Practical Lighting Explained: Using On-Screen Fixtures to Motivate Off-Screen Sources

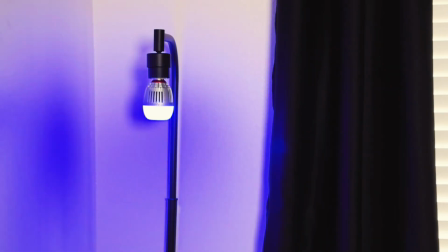(4:03)
Now, some models look more natural than others, but as long as you meet your needs in that respect, the only real drawback, in my opinion, is price.
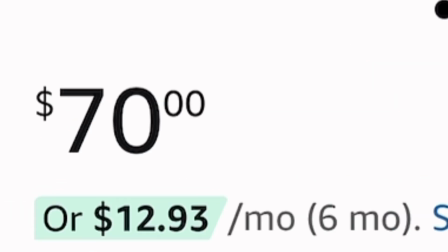(4:15)
This one bulb was $70, and it's not one of the expensive ones.
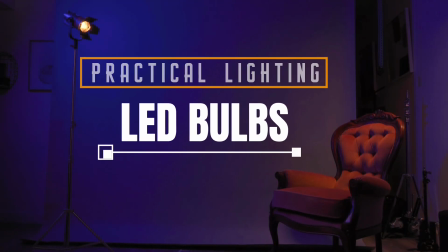(4:24)
Okay, our third and final category is my personal favorite, and that's just these regular-ass LED bulbs for your home fixtures.
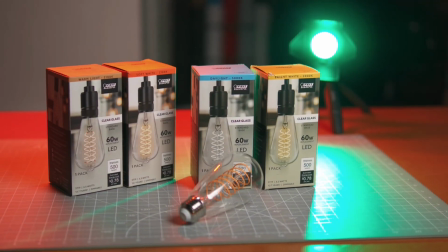(4:31)
I got this at Home Depot. It's not any kind of special video light. Now, they do make, RGB versions that are app controllable, and you'll find them a lot of times in the same aisle, but unless it's from an actual video production manufacturer, they're basically just shitty versions of the last one. No disrespect, but what you really want are actual glass globes like this.
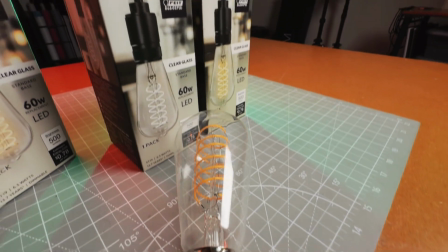(4:53)
This is an Edison bulb, and it's made by Fate Electric, F-E-I-T. And that coil in there is actually an LED. I don't know how they do it, but they have a bunch of different models and they're dimmable, and they even have different color temperatures. I have this one model in 4 different color temperatures: 5,000, 3,000, 27,
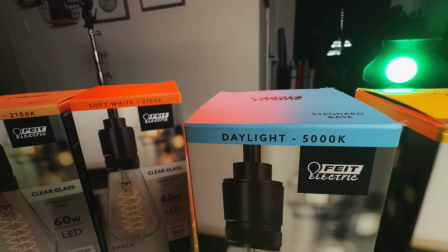(5:14)
and 2,100 degrees for whatever the occasion calls for, which is awesome.
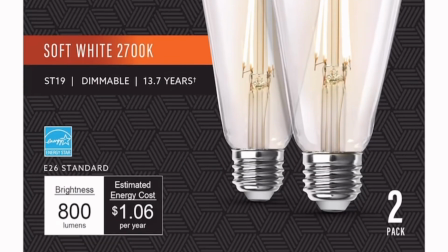(5:19)
And the best part is they're only like $10 each on average, and they last like a decade or more. So you can outfit an entire location for the cost of a singular cine bulb a lot of times, and you're just not going to beat that price.
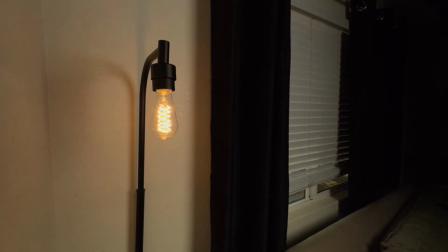(5:33)
And in my opinion, you're not going to beat that look either. Okay, now that we've talked about why and what, let's think about how. How do we go about putting these practical fixtures to use? Well, first we want to consider, what it is we're trying to get done with these lights. What are we trying to accomplish with each light? That's what's really going to dictate when and where we put them to use, right? Well, practical lighting is a really great way to add character and substance to your scene and to your backdrop, right? But more importantly, at least in my opinion, your practical fixtures are there a lot of times to justify the light coming from your off-screen fixtures. I'll say that again, your practical fixtures, the ones in frame, are there to justify a lot of light coming from your off-screen fixtures, which are the ones that are actually lighting the scene, right? Watch, we use one of those fate bulbs from earlier, the one in that lamp as an example.
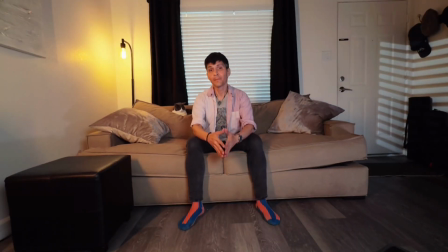(6:36)
Check it out. So, this shot has 2 practicals, right? The lamp and the window. But if we actually lit this scene with just those 2, this is what it would look like.
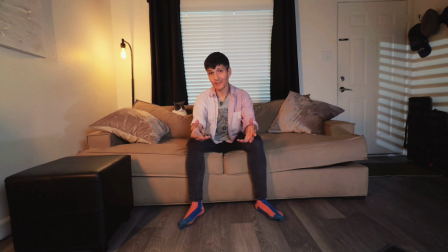(6:53)
So if these 2 sources aren't giving us any luminance, what are they giving us? The answer is motivation. They're motivating our off-screen fixtures,
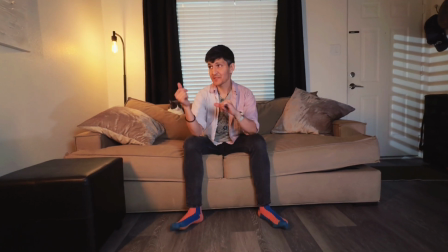(7:04)
and we're actually using 4 separate lights besides the lamp and the window to light this shot.
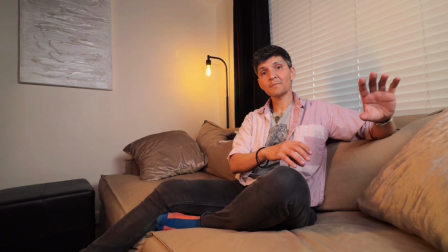(7:11)
By using a warmer light over here and a more daylight fill, it gives the impression that the practical fixtures are the ones lighting our scene.
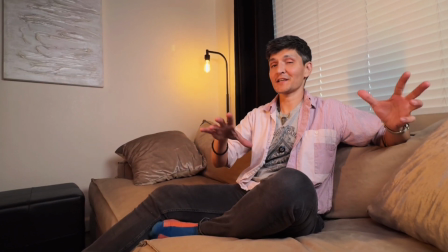(7:19)
Now, can you imagine if we accidentally got like the warm and the cool lights swapped?
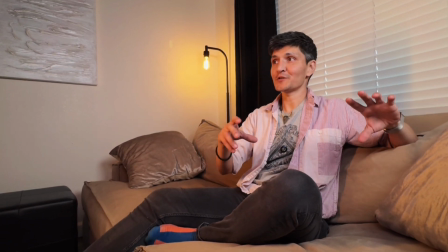(7:24)
If it would have the same effect, or like if we just didn't use any practicals at all?
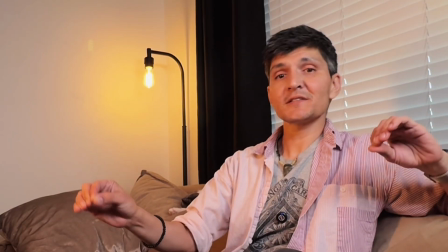(7:29)
Without the motivation of on-screen fixtures like this, the lighting can feel a bit off.
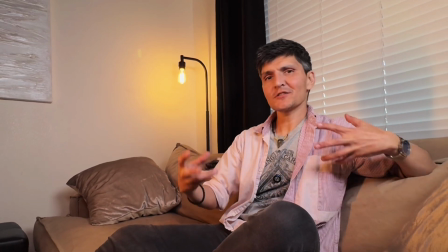(7:37)
The brain doesn't know where the light's coming from, and subconsciously it can just feel a bit unnatural, kind of like an uncanny valley type of thing.
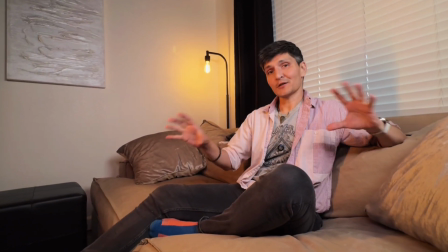(7:45)
So always keep that in mind when you're placing your fixtures, both on screen and off. Okay, before we wrap up, I almost forgot I've got one last practical I want to check out. This is the L3 from Ulanzi.
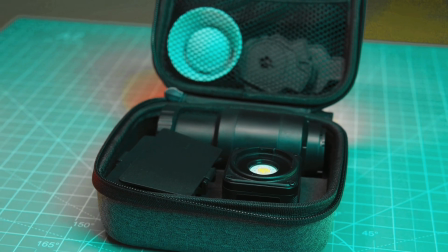(8:02)
Cube-shaped little pocket lights like this got really popular for a while, and the L3 is only $50, and it is the best one.